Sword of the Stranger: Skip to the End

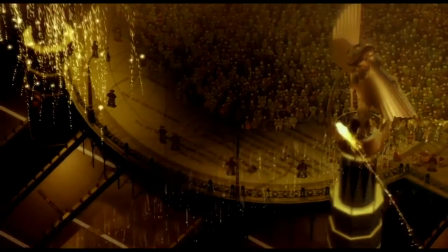Lately, I've been revisiting some of my old favorites that I remember particularly for being good looking,
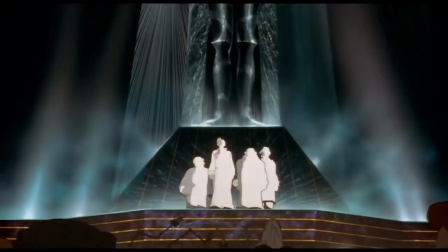and have had a surreal experience realizing how many of them are actually just kinda bad.
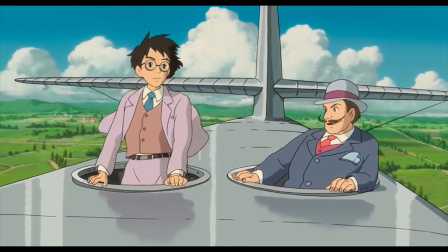Sometimes I'll stumble across a movie which was even more of a masterpiece than I first realized,
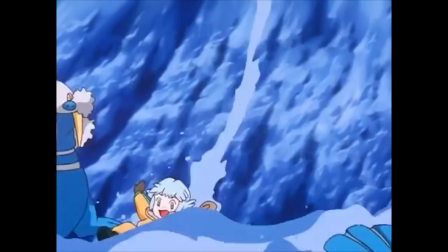but other times I'll revisit something I'd considered a must-watch and realize that I don't even like it anymore.
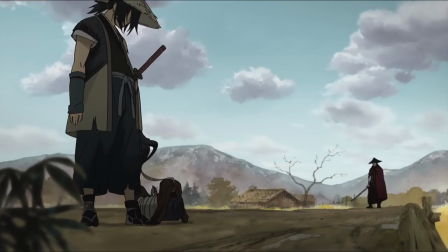This is one of the latter cases, but it's fascinating to think that there was a time when I considered this to be a very cool and great-looking movie.
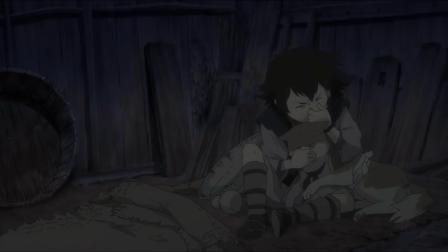It just goes to show how much a person's perspective can change as they learn more about the medium and develop more specific tastes.
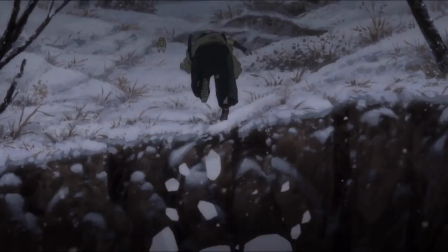Sword of the Stranger is the most skip-to-the-end-ass movie I've ever seen.
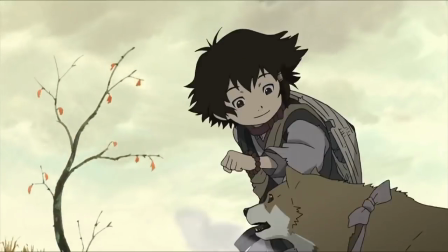Really, it's 3 movies. The first is a 70-minute insufferable and convoluted mess about a boy and his dog running from some Chinese
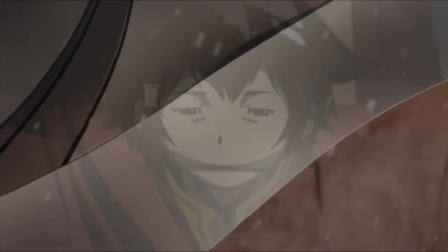cult which employs superpowered hitmen and wants to sacrifice him in an immortality ritual,
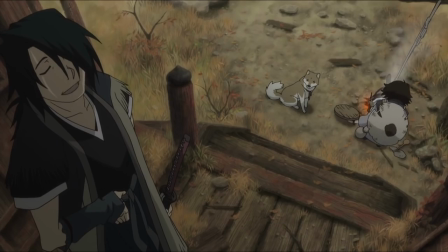and then also there's this nameless swordsman with a dark past who protects the boy and bonds with him as they travel.
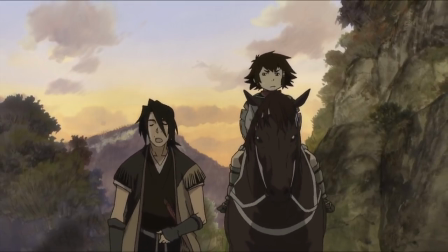Everything about this story is stupid and boring and doesn't go anywhere. Then the last 30 minutes of the film is a separate action horror movie,
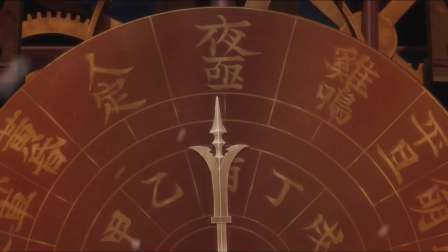full of badass gore-splattered fight choreography and weird satanic yet Chinese sacrificial imagery,
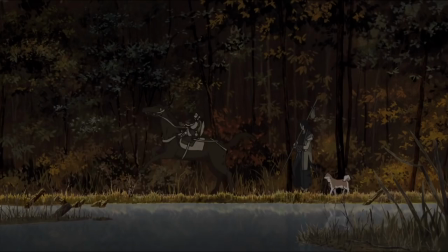which is tonally confused at times because the boy and his dog traveling with parental drifter plot is still happening on top of it.
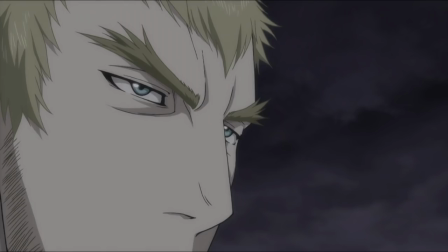And then, buried at the very back of that movie is a 3-minute short film of the most spectacular action scene ever put to animation,
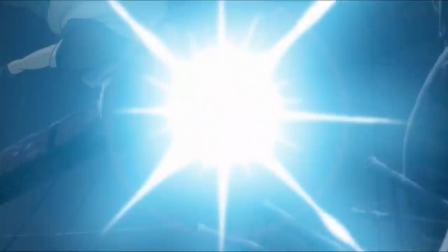which doesn't feel like it's a part of the surrounding movie because it's such a technical marvel that nothing else compares to it.
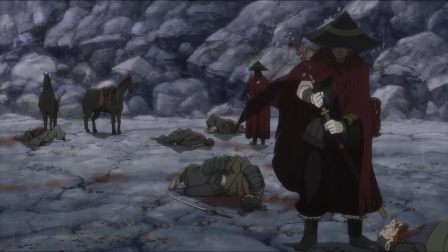For the first 70 minutes, the film is visually as 6 out of 10 as it can get. For starters, the entire thing has a dull, unappealing color palette.
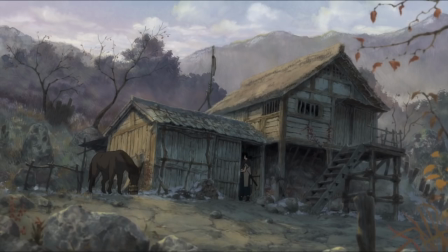I think they were trying to make it old and kinda worn looking like a classic samurai flick, but it's just so lifeless and unstylized.
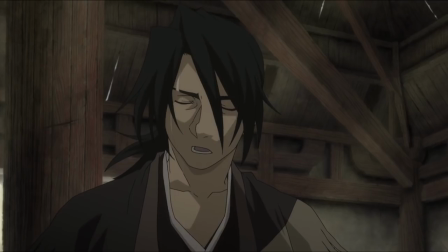The character designs are questionable at best.
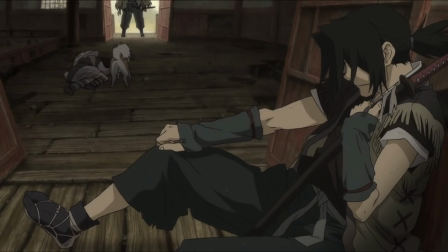Our wanderer protagonist is wearing a pretty unique outfit, but it looks like shit and isn't distinctive at all.
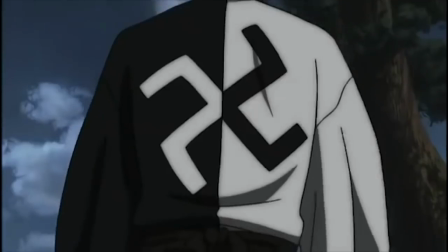It's not like you can't have a ragamuffin ex-samurai and make him iconic. The guy from Blade of the Immortal had a fucking swastika on his back, and you never forgot that.
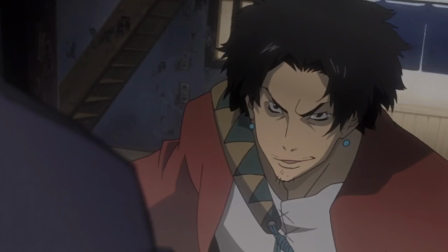All the guys from Samurai Champloo are maybe a little cartoony, but ultra distinctive.
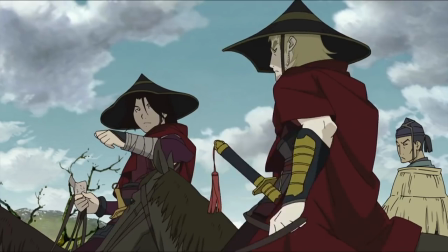All that sets the rival apart is blonde hair, blue eyes, and Chinese armor, and he's the biggest visual pulse in the film.
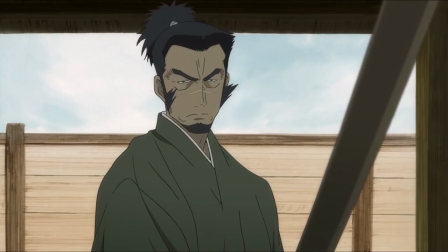Most of the character artwork is loose and lacking in detail. The line work is ultra thin, and the low detail on characters farther from the camera looks terrible.
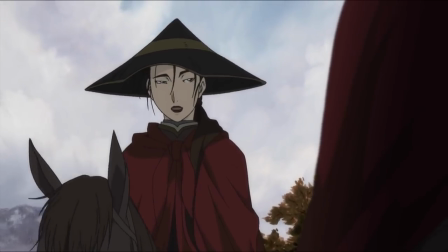When they aren't fighting, they just kinda stand around while their lips flap like a TV anime.
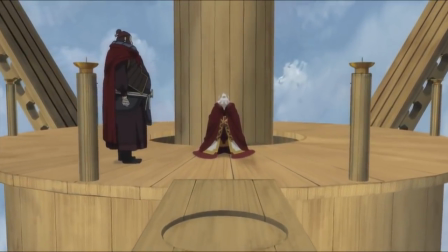There's lots of obvious CG that didn't need to be there. Like, the water effects are abysmal, but they keep popping up.
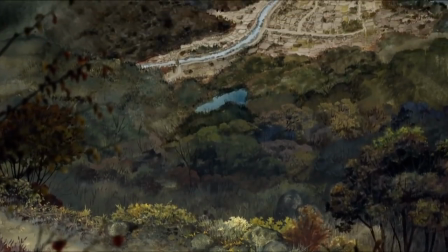Hey, here's a shot where that's all that's on screen. Likewise, the background art is on a totally inconsistent sliding scale of impressionism.
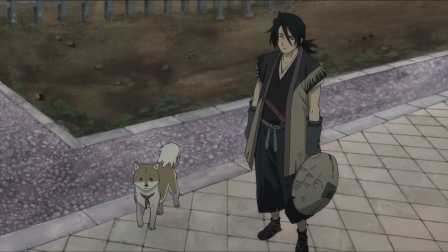Sometimes there's photorealistic detail, and sometimes there isn't. Why even set so many shots against cobblestone if the cobblestone was gonna look like a bunch of scribbles?
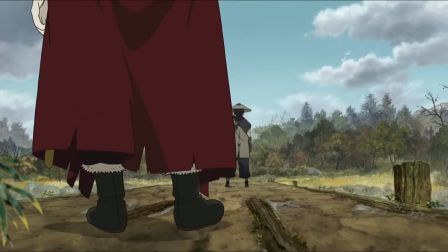Where this gets weird is when the very simplistically shaded character art is moving through those impressionistic backgrounds and doesn't match with them stylistically in the slightest.
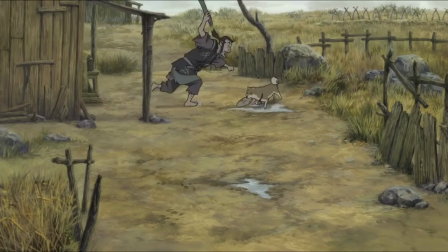All of the film's visual tropes are as generic as humanly imaginable.
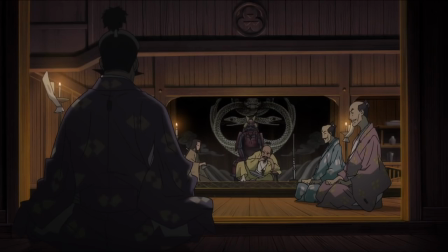There's an evil lord in one of those rooms that evil lords are always in, and it looks like a stock asset of that idea.
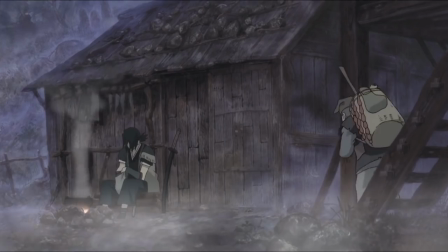Same goes for the monk characters, or the random shacks and old people.
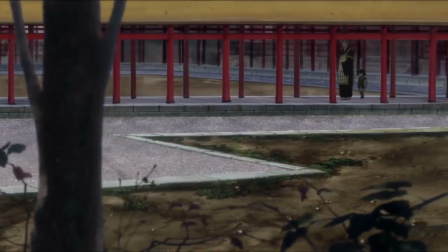Nothing's had more thought put into it than just recreating these standard anime backdrops.
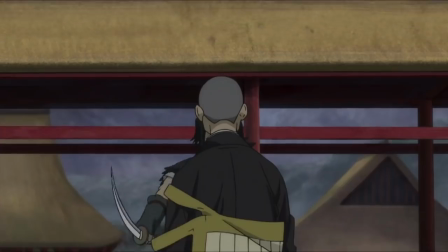Entire scenes are not much better thought out. In one cheesy bit, the drifter makes a dramatic show of cutting the religious robes off of a monk,
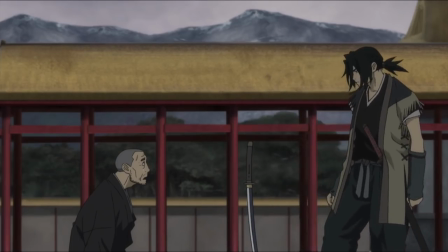and it just comes off really stock and thematically weak, since this guy wasn't even really a character until now.
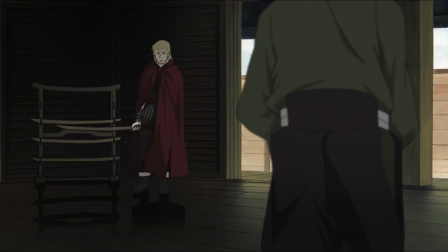Around halfway in, there's a tension build clearly meant to indicate a coming action scene,
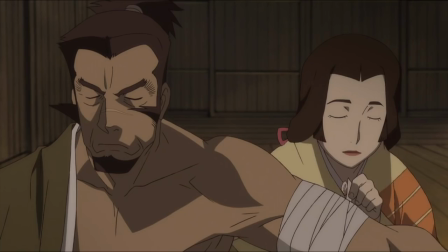and then it cuts away to something totally unrelated before showing the aftermath of the fight in brief.
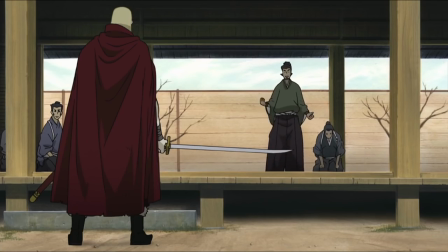Considering how ungodly slow the middle part of the film is, a fight here would probably have been perfect, and instead the blue balls are painful.
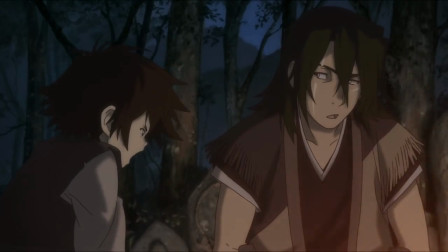So many long exposition scenes I spent fixated on the garbage use of digital lighting gradients.
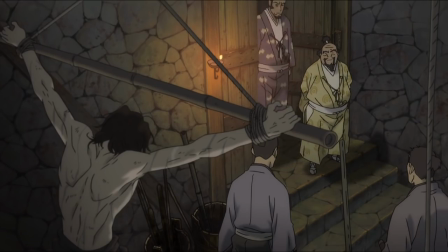Basically, there's this one generic gradient placed on the backgrounds every time a scene is lit by candlelight,
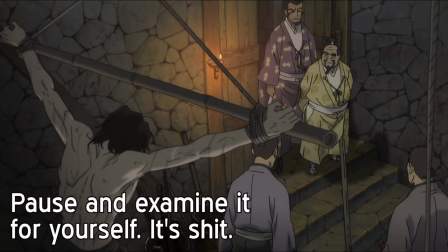but the characters are all lit evenly, so they don't look like they're inhabiting the background.
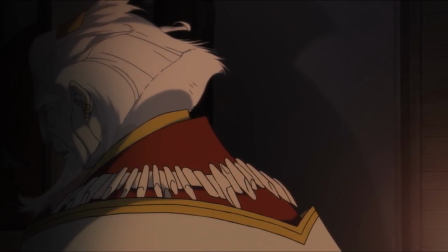Every once in a while, a close-up will have more of a color gradient over the characters' faces, but it never ever matches with the lighting gradient behind them.
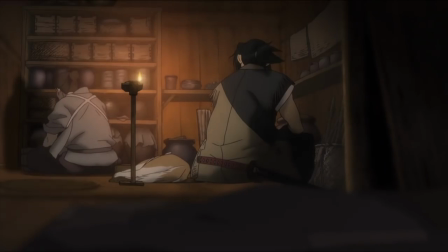It's a cheap-looking shortcut to lighting a scene that just kills a huge portion of the film even harder than the already boring dialogue does.
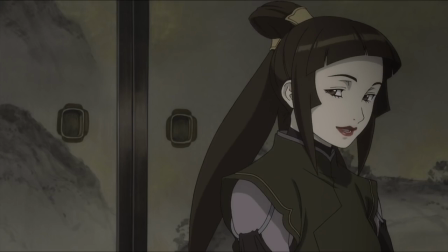Some visual aspects are okay most of the time, but it's hard for me to give it too much credit because it's also a very standard Studio Bones affair.
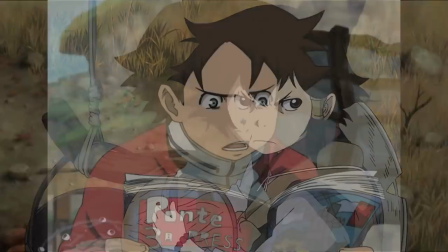Like, the kid has a lot of great facial expressions, but he's also kind of a dead ringer for Renton Thurston from Eureka 7.
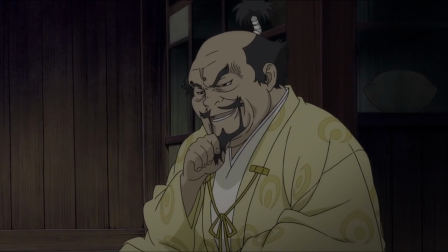Every time a villain villain would suddenly show a super distinctive expression, it would feel like I was watching Full Metal Alchemist.
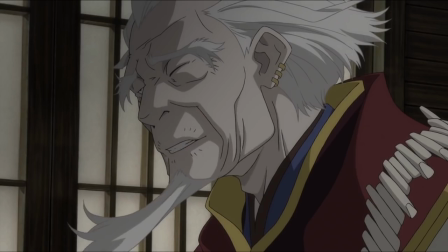This might be a weird thing to complain about, like it's not a problem that these expressions look like other Bones shows,
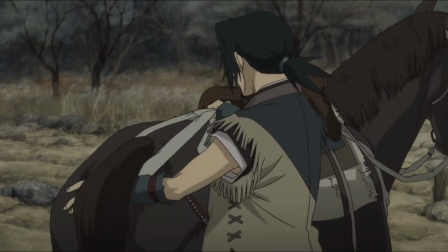it's just weird to watch a film that looks generic and boring for most of the time,
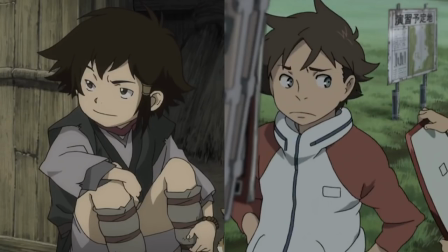and then suddenly busts out a really well done expression, but one that I specifically feel like I've seen in other Bones shows.
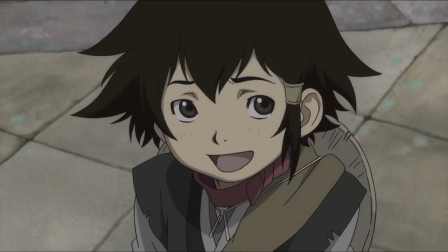The way the little kid was animated at times kind of felt like it was hearkening to the style of Miyazaki, but was far less expressive than any of that man's animation.
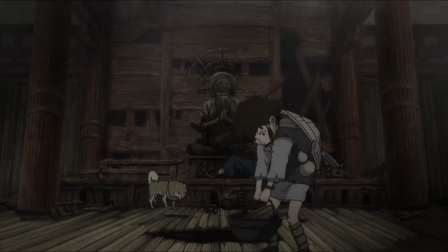There's multiple moments wherein the kid lifted something on the heavy side,
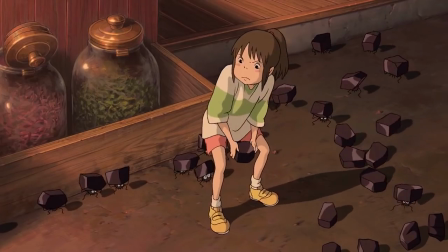but the lack of heft in his lifts just made me think about how many times I've watched a kid really struggle to lift something in a Ghibli film,
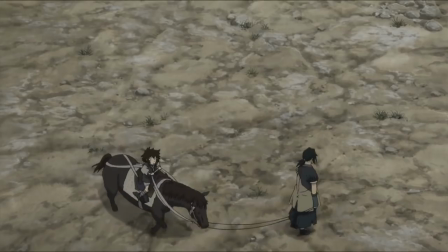and how memorable those images were by comparison. There is exceptional animation in this film, but it is all too short and too far between.
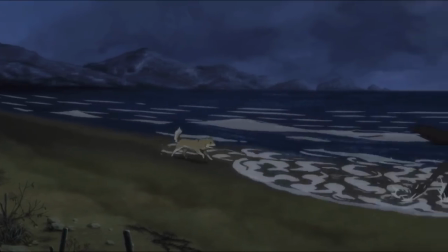If one scene represents the visual confusion of this film perfectly, it's when the characters are running on the beach,
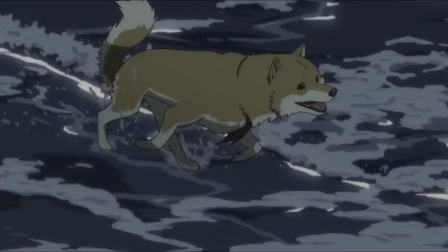and there's one very brief but utterly gorgeous shot of the dog running on the water,
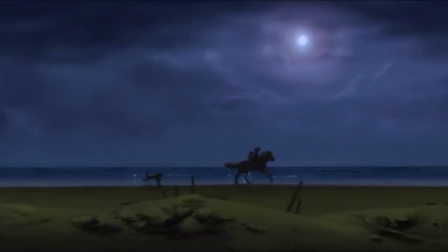bookended by awful looking silhouetted shots of the characters riding horseback behind a rolling CG foreground.
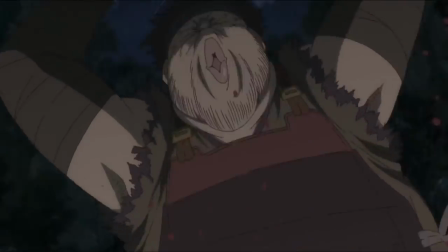Until the last part of the movie, every fight scene is woefully way too short,
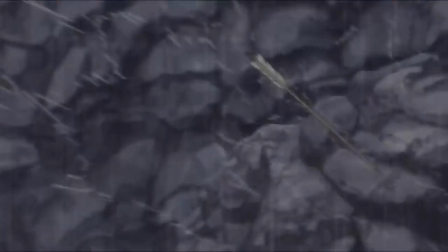but I'll summarize each of them in brief anyways, as they are the main reason anyone would sit through this movie.
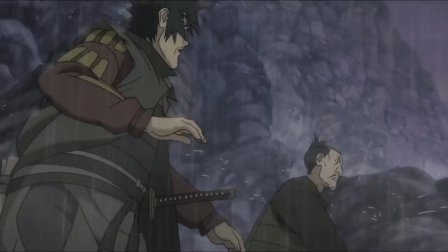The first action scene is animated by Hidetsugu Ito, and has the misfortune of being drawn over some of the shittiest backgrounds in the film,
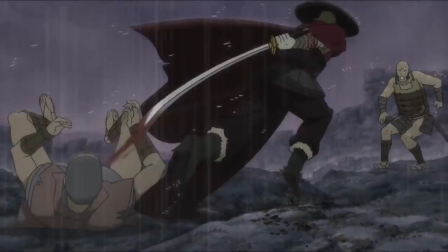while under enough rainfall that it will never look good in streamed video.
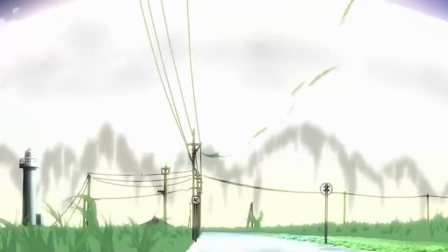Ito is most impressive as an effects animator, with a large portfolio of explosions to his name,
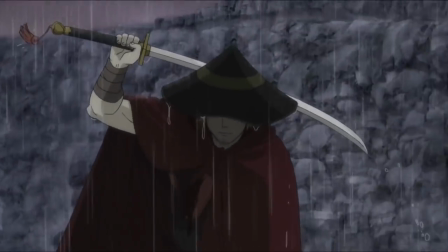and we get a taste of that here with some badass shots of rain falling off of our villain's hat.
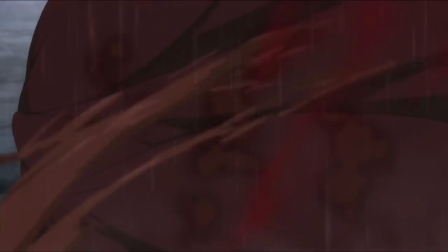However, most of the fighting is just a bit too fast and loose to have any real impact. Ito has seemingly improved dramatically as a fight animator in his future work,
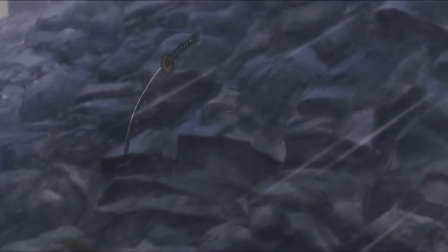but this scene is at best to whet the appetite and make you hopeful that some cooler shit will come later on.
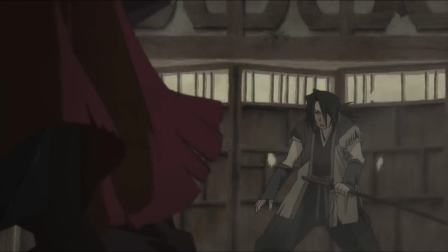The second fight is about 40 seconds long and is between our main warrior and some random fat guy with a whip.
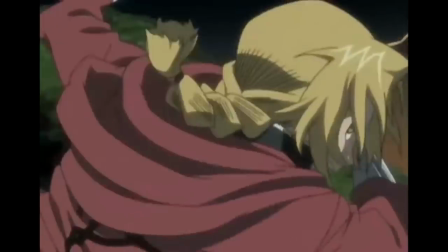This one is animated by Takashi Tomioka, whose movement feels a lot heavier and contains some pretty difficult perspective shots and a bit more in the way of actual choreography.
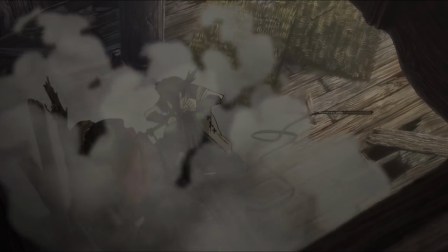The biggest issue with this fight is that it ends almost immediately, after just barely scratching the surface of anything cool.
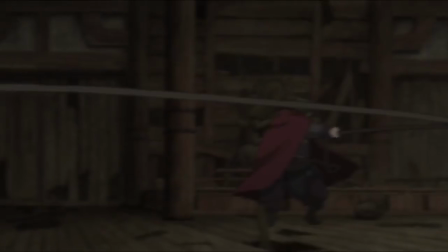The whip isn't exactly the most original weapon in the world, and all it's used for is to throw the main guy across the room,
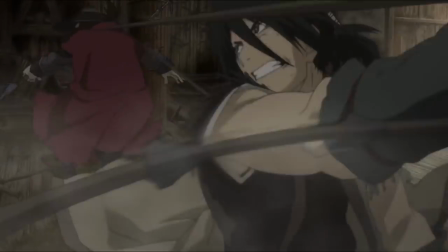and then to be turned against the user in a kind of visually confusing way before he is defeated by a case jab to the neck.
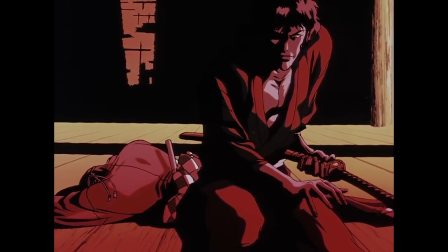Now compare this to a similarly short but sweet action scene from Ninja Scroll, when Jubei kills a guy with a shooting chain weapon.
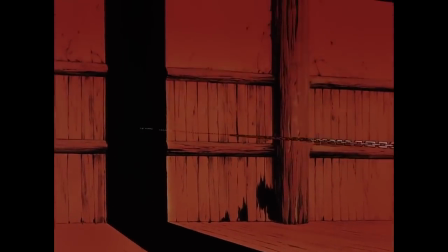The battle happens pretty similarly, but in this case the bad guy is using a claw attached to a chain,
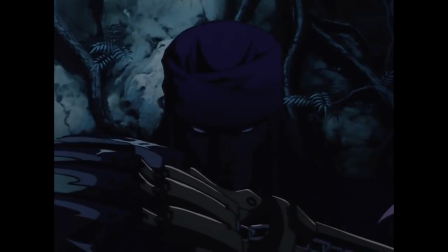which is drawn with lots of mechanical detail, and we see the character morphing in and out of the shadows and doing creepy shit throughout the movie.
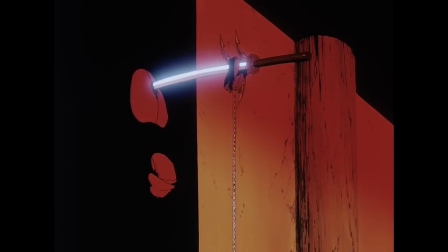When he finally dies, he gets killed out of a shadow, and it's super memorable, even though he lasted like 40 seconds in the actual fight.
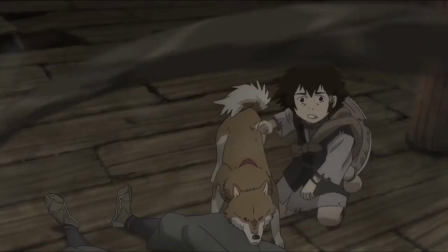Compared to that, this scene from Stranger will pass right through you.
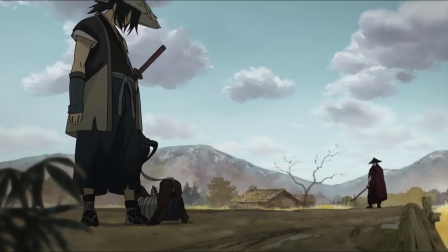Next up is our third fight, animated by Masahiro Sato, which is the most visually impressive yet, in spite of being literally just 15 seconds long.
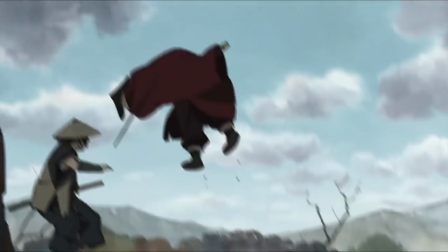This is because almost the entire thing takes place at complicated and impressive looking perspective shots,
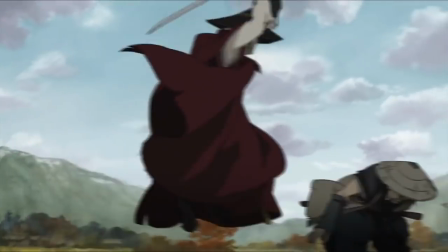and is punctuated by really heavy images, such as a blade cutting through the stranger's hat, revealing his hyper-focused eye,
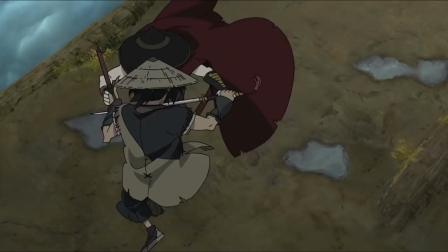or the foreigner very nearly pushing him off a bridge at the end of this enormous semicircular motion.
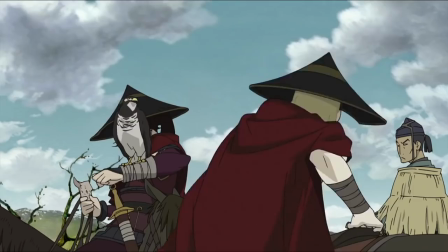All of the lights glinting off of the swords in this scene are a nice touch as well, and it overall was the first part of the movie that made me think, whoa, that looked pretty cool,
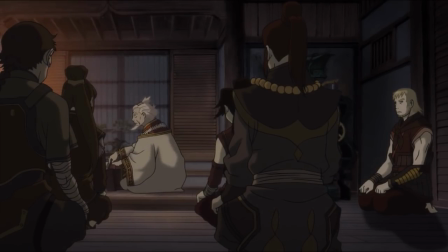before about another half hour of boring dialogue scenes kicked into gear.